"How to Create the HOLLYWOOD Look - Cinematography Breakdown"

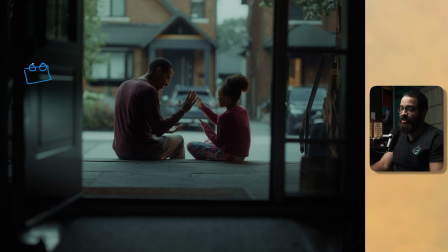16:06 And this was very up into timing and then adding our own lights to make it feel like that. If we do a top down in terms of where they're sitting, so we have our main talent and then our secondary talent there.
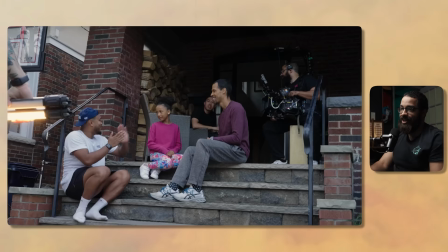16:16 And all this is simply is putting a tube light down on the floor and then aiming it kind of upwards to backlight them.
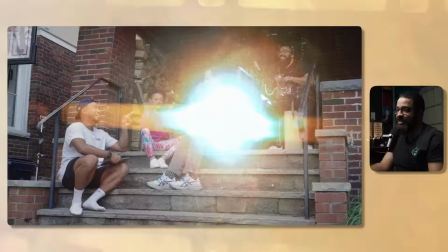16:24 And this is the most key thing when it comes to being a cinematographer. It's always backlight your subjects.
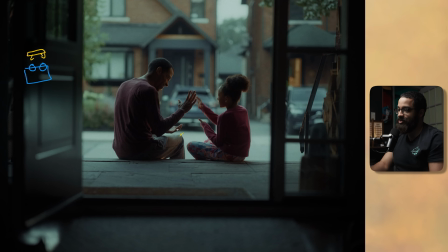16:29 It's the easiest way to get that cinematic look or to make you get that naturalistic look. As you can see all these orange highlights that are coming from the tube on the floor in terms of their hands and then they're wrapping around the edge of the faces and then you can see the direction of light with it little being a little sourcy on the underside of their faces.
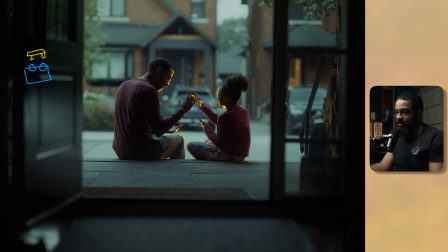16:46 And again, I'll always like to achieve that, you know, soft cinematic lighting. And this is my commercial brain kicking in. I'm like, oh, can we diffuse that even a bit more? But the directors were like, oh, we really like the look of that hard lighting because it contrasts nice with the daylight that was coming in that was already spilling on our subject as well.
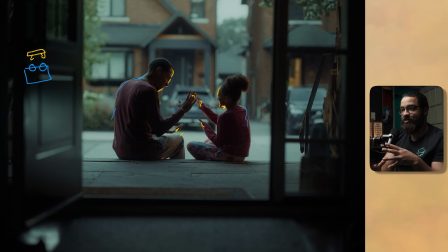17:03 So we have a nice color contrast in terms of what we're looking. We have these daylights that we're kind of pushing to blue. And then we have the dark parts of the subject. And then we have this orange tone that is picking through for our fake sunset. And then if you look at this in terms of what we always like to achieve in terms of interest, we have a lot of light and dark parts of this image that we could just dive into.
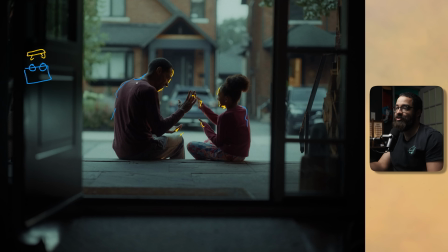17:23 But I'm always looking to create a checkerboard in terms of light and dark, and that is the visuals and that is the fundamentals of contrast. And when it comes to a lot of the narrative commercials I've been shooting recently, it's usually my gaffer or somebody just has a tube light, and they're either aiming it up at the ceiling or bouncing it off somewhere or placing it in a low angle or something just to hide it off of
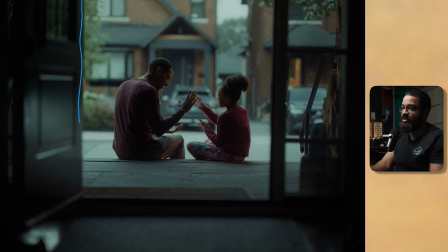17:42 camera. And then if we take all the lighting things away and we just talk about pure composition, I'm shooting a frame with inside a frame. So this really paints the picture of what we're supposed to be looking at. Again, everything was really center frame. I didn't really run a lot of things in the thirds unless we're supposed to be really intentional.
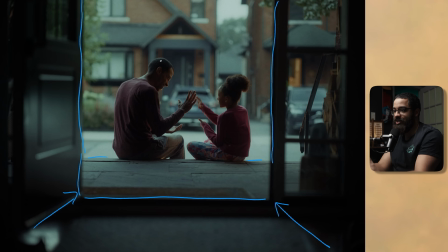17:59 But this just paints the direction in terms of leading lines as well as what we're supposed to be focusing on. And I did a lot of this in terms of that watching feel. Again, when we went through these other examples, I shot through a lot of frames and I dirtied up the foreground a bit and then this was all the way back and
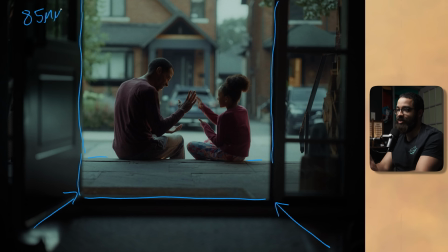18:15 almost like the kitchen this was on like an 85 millimeter lens and this really gives you that compressed looking and watching feel
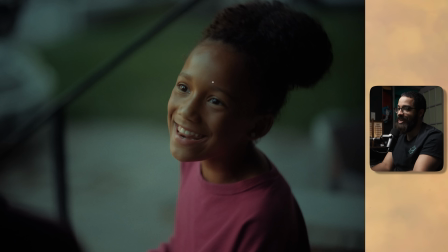18:21 that a lot of movies are known for and famous for if you look at her eye here you can see that catch light which is our tube light that we're always looking for in terms of creating something of interest especially in the eyes but if we just talk about ambient tone the sun was setting around at this point so this was around like 5 30 6 p.m and this was shot during the summer so this is when the sun starts to
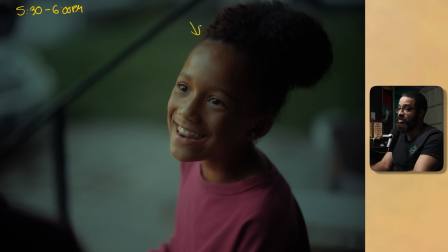18:40 set and then we get that natural gradient going across the sky which gives us really soft lighting if we're not directly behind the
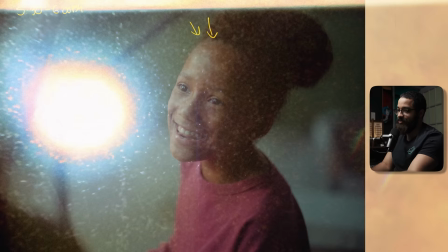18:47 sun or anything like that and then you can see that little catch light here but that is the tube providing the edge and kind of rim
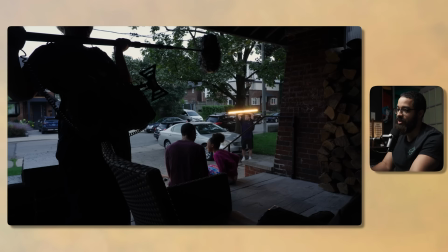18:54 light to her face just getting the high spots of her face but you can see really the ambient is doing a lot of work here in terms
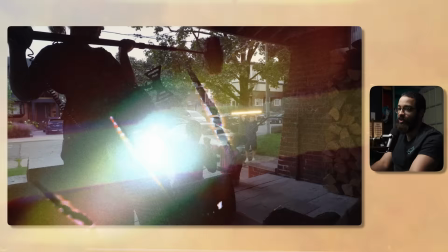19:00 of giving us that soft look and then the rembrandt lighting that we're always looking for i had a floppy behind me just to add some
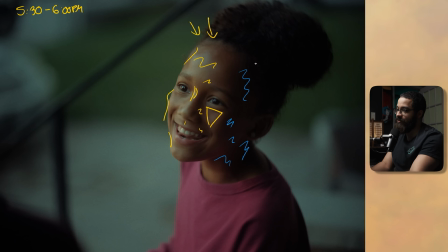19:07 some contrast this was looking a little too commercial in terms of not having a floppy because it was a little lifted and I wanted to make it feel as naturalistic as possible if the sun was setting you would have a high contrast ratio and it's again it's just that tube sitting on the floor and at this point I believe I had my kind of gaffer walking in and really position it in terms of dialing in this tight and this was
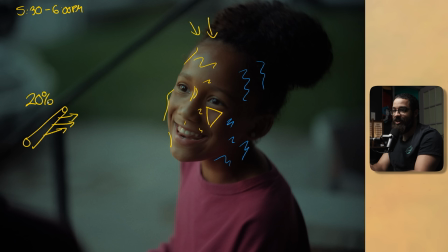19:26 set around 20 percent and it's really interesting in terms of the generation of filmmaking we are like cameras are very sensitive to light and that you don't need a lot of power It's amazing what we can achieve, especially at the price point. I know that lights are very expensive, but these Nen light pavotubes are, you know, some of the more inexpensive things of filmmaking.
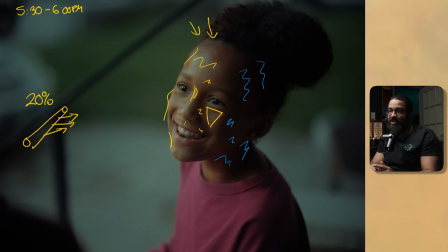19:45 And when it comes to narrative commercials, especially a piece like this, it all came down to timing and then just adding a bit more of light and knowing exactly what fixtures to use. I learned a lot in terms of having a lot of fixtures available. But I realized I only need tubes, some practical bulbs and some little MCMs to put in some places,
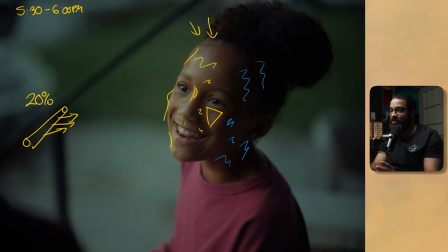20:03 maybe a soft panel light and something to shoot into a room, which is totally achievable by getting a group of friends together and shooting your first narrative commercial or something like that.